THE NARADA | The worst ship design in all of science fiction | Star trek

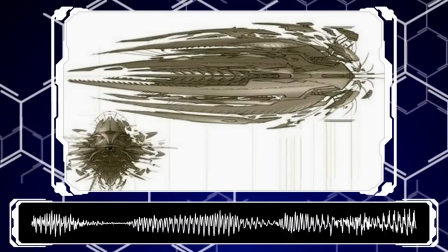495s
And the third point that we're going to go over in the design that the Narada, frankly, doesn't just fail,
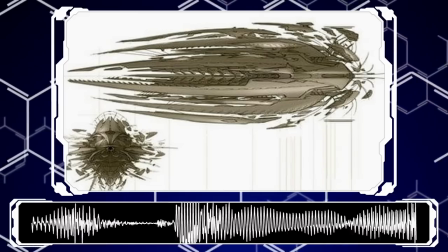501s
it shits the bed. and that's looking like what it was designed to do.
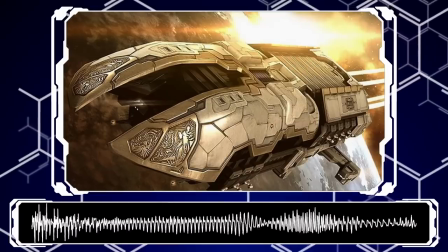507s
I want to be clear, okay? Sometimes designing your warship to look like a pleasure yacht or church can be
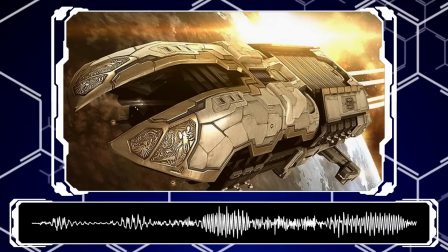514s
cool and make a really good juxtaposition or statement on the faction that built it.
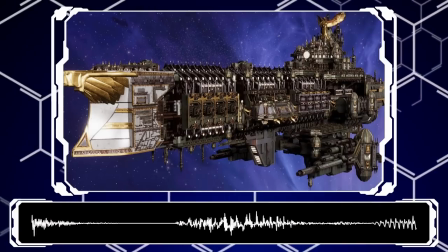518s
Look at the Imperium of Man. Their spaceships are half warship and half holy handjob to the Emperor.
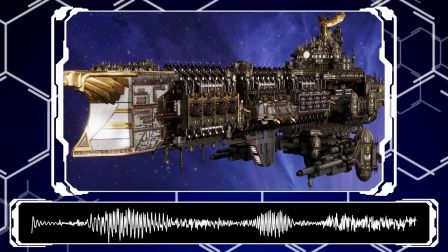525s
The characters even treat it seriously because it's like an inside joke. This is stupid.
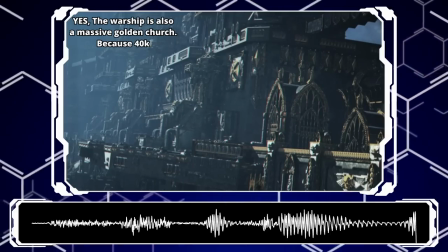530s
This is really, really dumb. It doesn't need to be like this. It's a waste of time and materials, and there are better ways to build your ships.
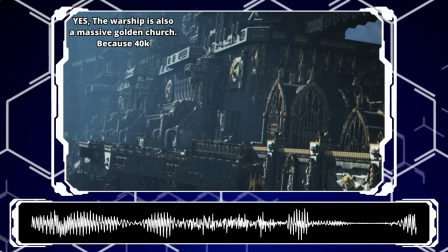538s
And that's the punchline. That's the point. It's one of the greatest ship designs because it breaks all the rules in the right way.
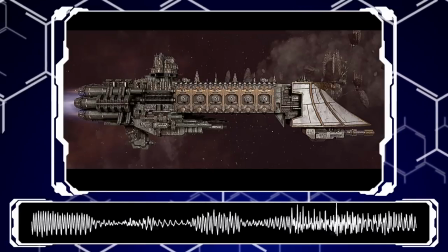545s
Imperial ships also tend to be made of a few big,
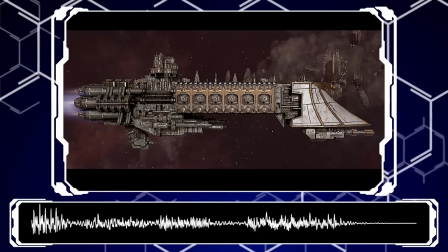549s
simple, blocky sections that are easy to identify, so they're never usually that hard to really parse visually.
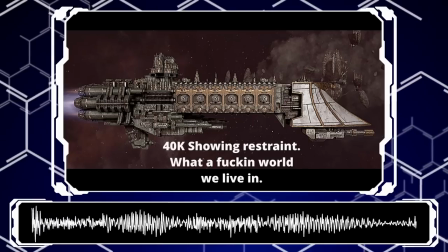555s
All of the greebly bits tend to be relatively insignificant, so they also show restraint where the Narada doesn't, to be a little more visually easy on the eyes.
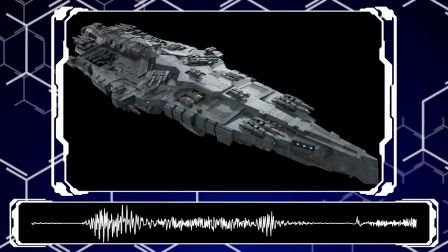564s
But, for the most part, ships should look like what they're supposed to be doing, and what people say that they're supposed to do.
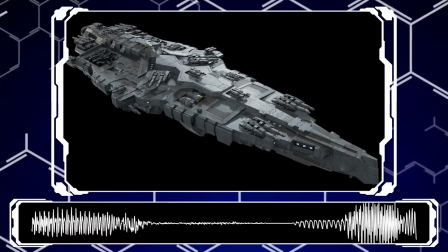572s
You don't make a ship utterly hedgehogged with guns and missiles, then tell me it's a civilian mining ship with light anti-piracy weapons.
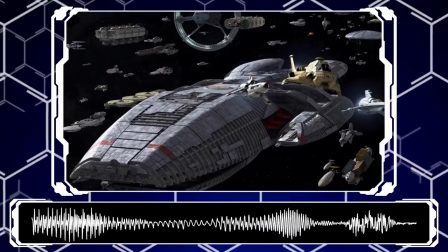581s
Like, no, shut up. This is why I love The Expanse and Battlestar Galactica so much.
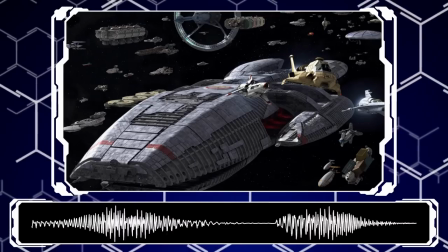586s
Every ship looks like it was built to do what it says it does.
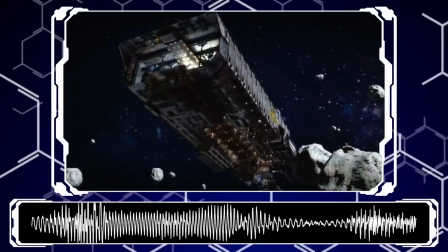591s
The Canterbury from The Expanse is a massive ice hauler, bringing vital crunchy water supplies to the stations that need it to keep people from dying.
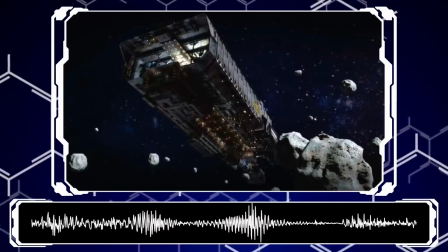600s
It has one purpose, so what does it look like? It's a giant garbage can!
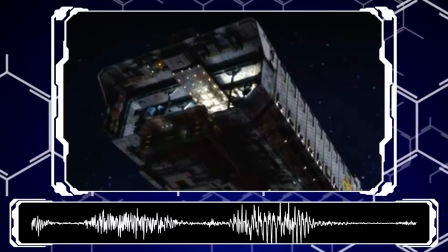605s
One massive bucket to fill with ice strapped to the front of a colossal engine assembly to get it moving,
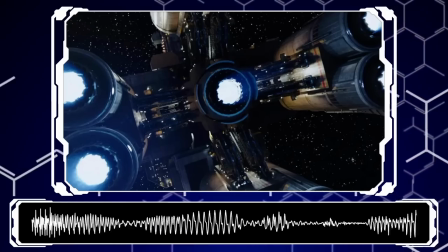611s
and crew quarters and habitation modules bolted on in between. It's absolutely fantastic design.
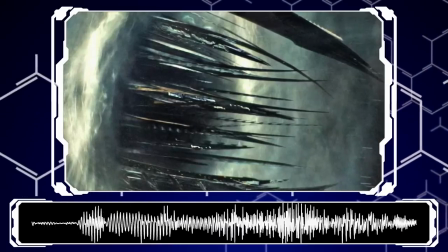618s
Who on God's green earth, however, would look at the Narada and go, oh yeah, mm-hmm, yeah, that's a mining vessel.
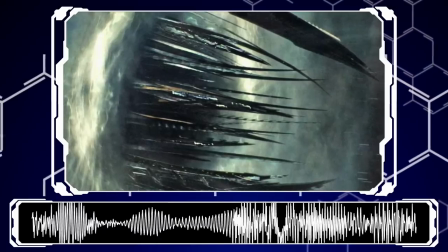626s
I'm sorry, what? What is it mining, salt from my tears of nerd rage?
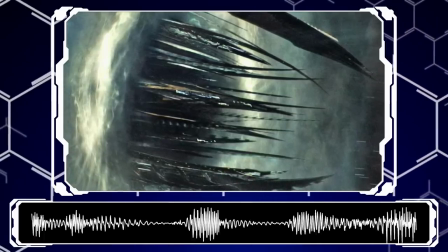631s
It looks nothing like a mining vessel of any kind, and a huge part of good design is making the ship look and feel like it has a purpose.
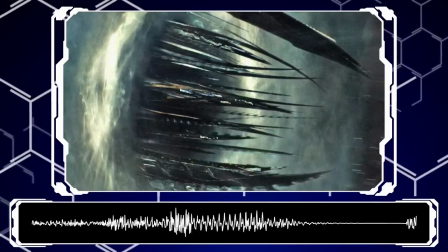638s
The hand of the writer isn't just a convention for books where someone deus ex machina is character out of a hole that they wrote them into.
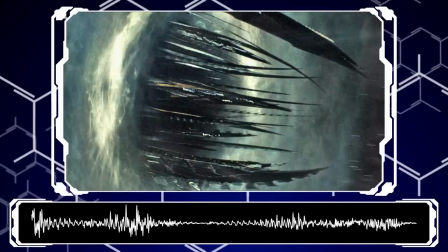645s
It also applies to any creative project where story or purpose or intent is important.
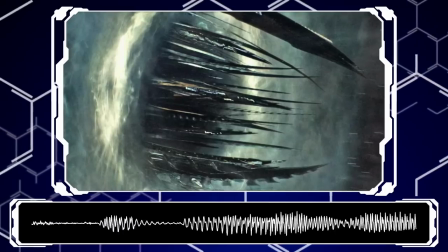650s
If the Narada was a random standalone ship with no lore or backstory made by a concept artist or something,
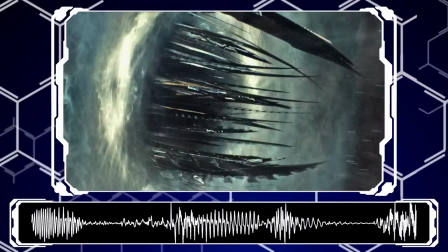656s
then I would still consider it to be a kind of bad ship but not terrible.
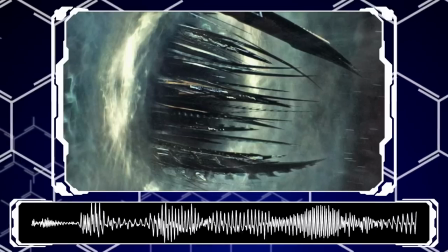660s
With all said background and lore, it feels like the visuals and dialogue around the Narada are constantly fighting one another.
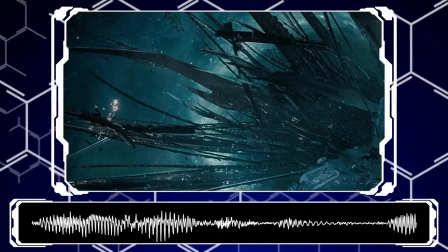667s
Overall, to sum up, the design and appearance of this ship is just so bad.
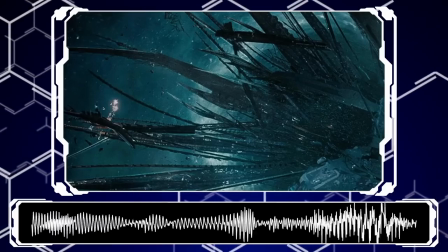674s
I just, I hate it. Everything about it. I genuinely would rather prefer if we saw actual Romulan warbirds.
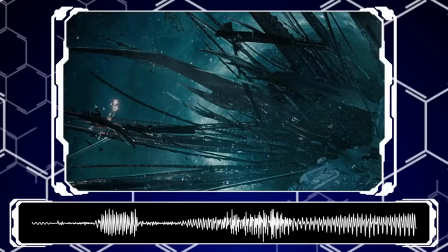681s
That would have been so much more entertaining to have some secret Romulan stealth operation that the characters would have had to plan or explore the way around.
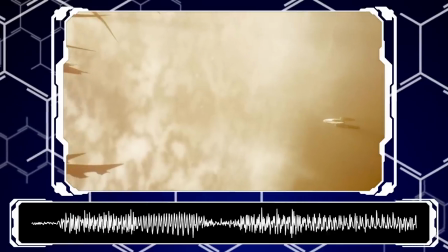690s
But no, we get this weird garbage. And now, from a turbo nerd perspective to end off the video and a little quicker,
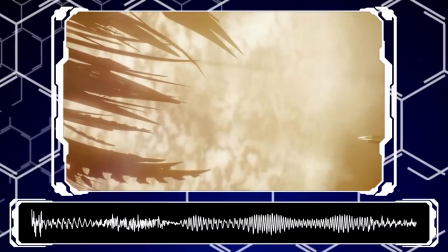698s
I am going to list off a bunch of stuff that I absolutely hate about the specific design of the Narada.
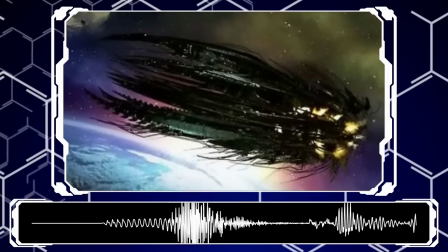703s
First, the spikes. Why? What could these possibly provide to the ship?
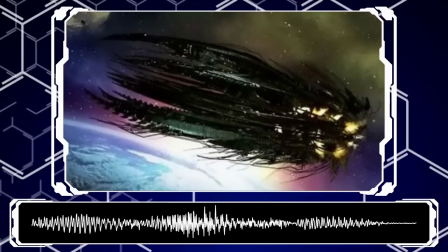707s
If people are living or working along these things, then it's a massive investment of life support and resources to keep them protected and alive in what amounts to a massive bad dragon statue.
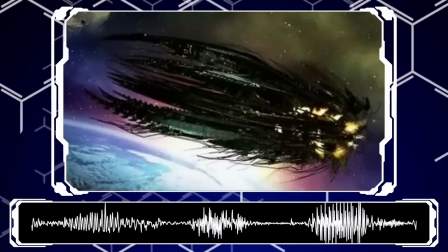716s
We see weapons being fired from the spikes, which some may say is their purpose, to be weapons platforms by adding a bunch of missile or torpedo tubes,
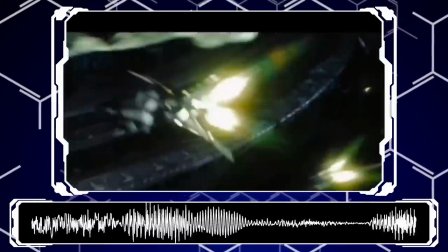724s
but why would you build the munitions launchers so far out randomly from the core of the ship?
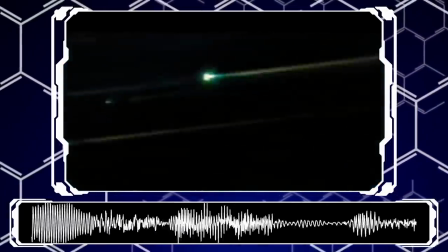730s
You would either need to build colossal railway networks inside the ship to transfer the actual munitions to reload these things,
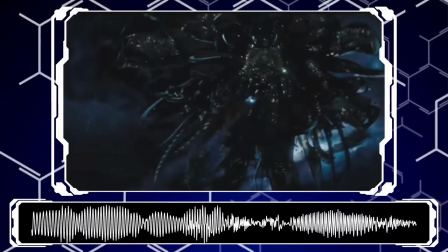738s
or you would need to constantly keep beaming new missiles into the launchers, teleporting them as you need them.